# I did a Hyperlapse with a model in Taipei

Hey guys, in this video I'm gonna talk to you about how and why I made this.
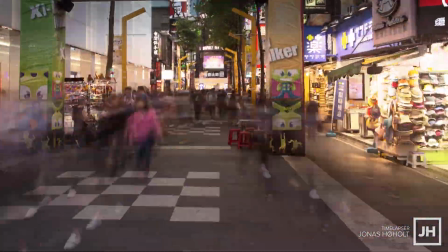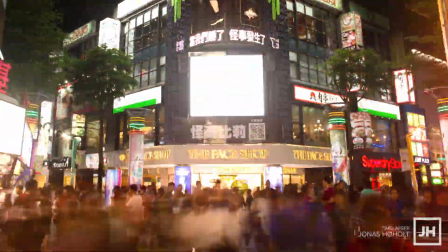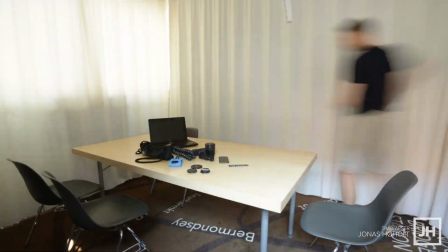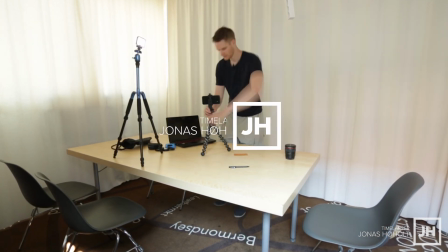So this shot is what we call the master shot of our new time-lapse film.
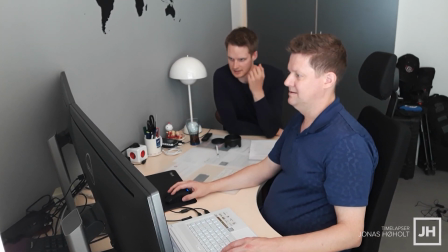Back in February in Denmark, we were location scouting at Henrik's place on Google.
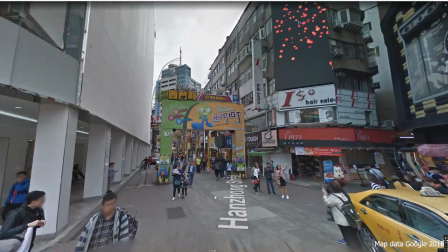And Henrik knew this nice walking street in Ximending in Taipei that gets beautifully illuminated when it gets dark.
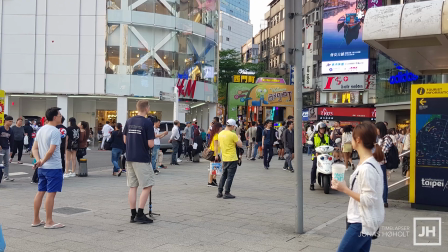We decided to go for this location for a hyperlapse shot with a local Taiwanese
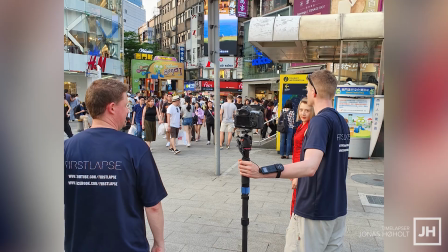female model to hopefully create something very unique and with a kind of a surreal feel to it.
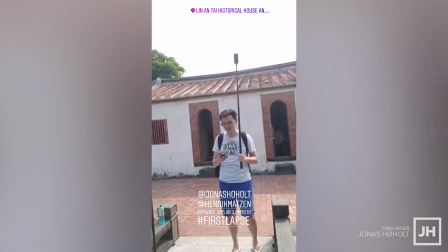So Henrik contacted Elvi, who's an experienced model, and a few of his friends to come and assist us and help us for the day.
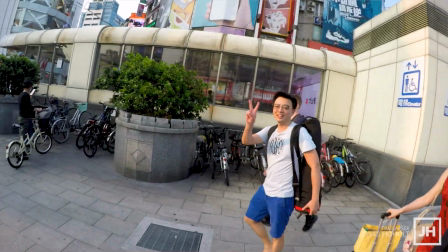And a few months later we arrived in Taiwan and the day came up and we all met. Yay.
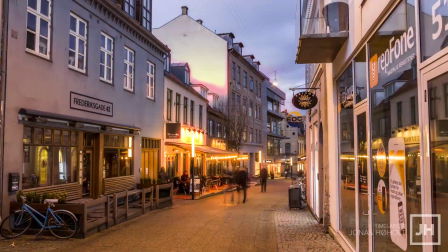I've done hundreds of advanced cinematic hyperlapse shots over the past 4 years,
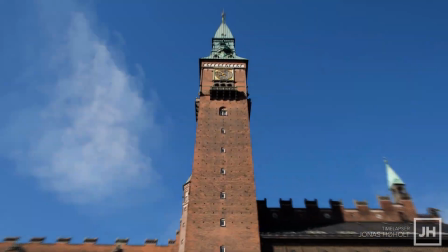but to take this technique and put in another human being that has to be in motion and make it all work out threw me way outside of my comfort zone.
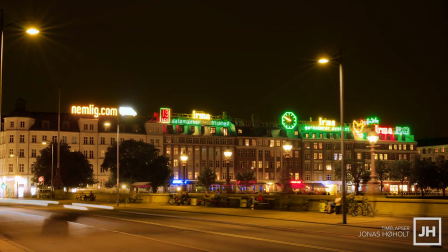But I really wanted to make up my experience with these kind of shots because there really is a lot of creative possibilities in this style. I kind of knew the theory behind putting a model into a hyperlapse, but apart from a single try back in Denmark,
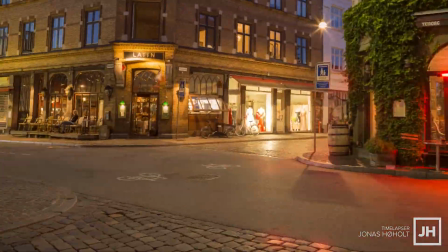I had absolutely no experience how to pull off a shot like this in the real world.
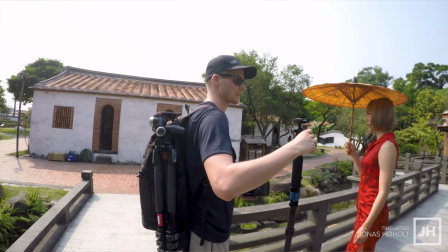So what I did before we started each hyperlapse move was to explain very carefully to Elvi how I thought that she should move throughout the scene. I knew that it was important that Elvi took a step every time that I took one step with my camera,
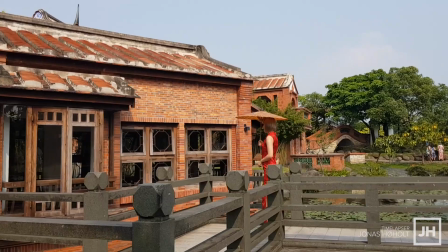but how fast she should move in and out of the frame each time to make it all look smooth was pretty much done by intuition along the way. And part of the story is actually that a few days earlier had quite a bad fever and I had to go to a local doctor in Kaohsiung and he got me some medicine,
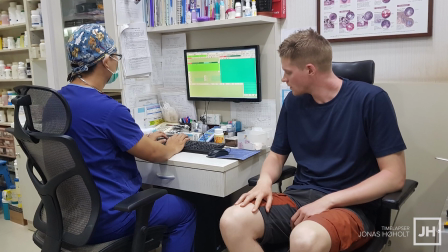but I was still recovering from this ordeal during this day.
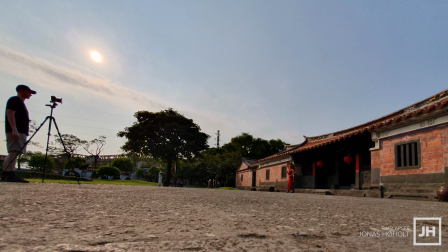And also the temperature during this day was around 33 degrees Celsius and the humidity made it feel like 37 degrees.
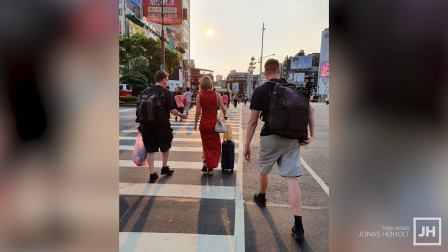And I'm really not used to that kind of heat. It's so hot, oh my God! So my energy level was definitely not at 100% and I can confidently say that I was under a bit of pressure. We managed to shoot some hyperlapses in the Lin Tai area with Elvi moving in the frame
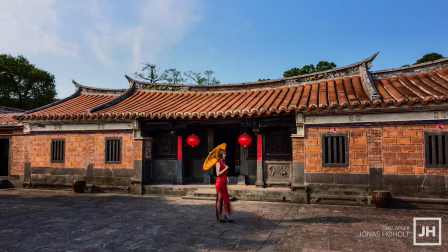so that I could practice a little bit and warm up for the big master shot in Ximending later that day.
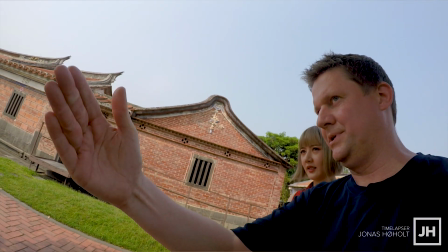Now, when walking in one direction. The shots turned out great and it was actually interesting to combine my hyperlapse technique with putting
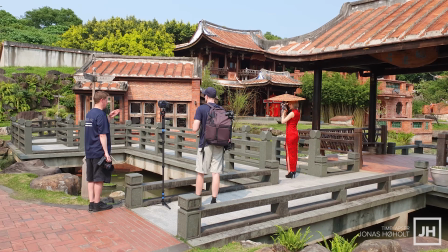Elvi into this very local environment and incorporate this into our film.
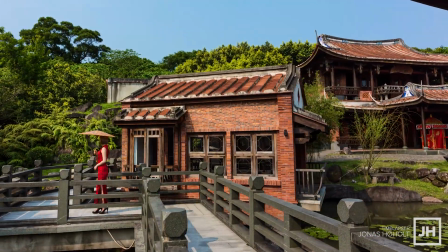Our plan for the Ximending shot was to start just before sunset and let the hyperlapse ramp seamlessly from
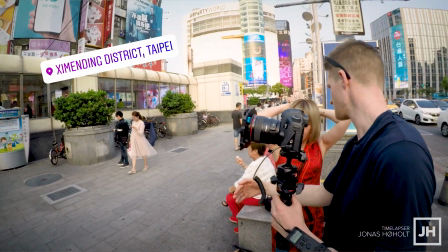day into night and then let Elvi enter in the frame when I entered the walking street when the light was just right. Then Elvi would move with the pace of my camera and then she would turn around and disappear out into the
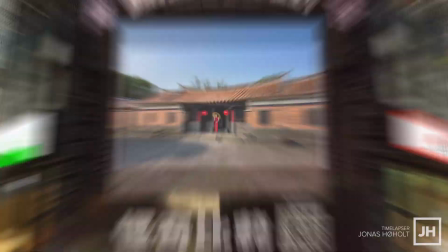left of the frame and I would continue through the street towards the big monitor so that we could use that as a transition in post.
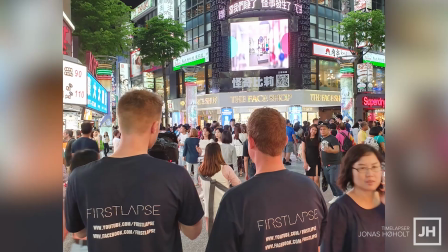These urban areas in Taiwan is really packed with people and I have rarely experienced crowded areas like this. But this was part of our plan because we wanted the big crowd to rush around Elvi while she was sharp and in focus in the middle of the frame.
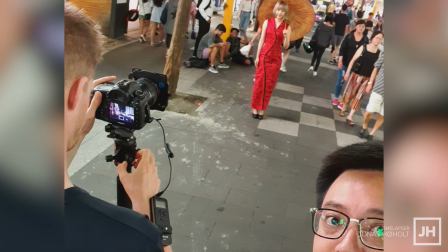Luckily, I had our good helper Yiming to stand by my side to make sure
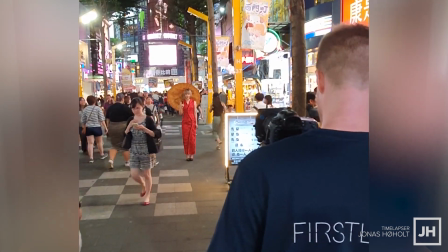to clear the way so that I could move my camera equipment through the street without any obstacles.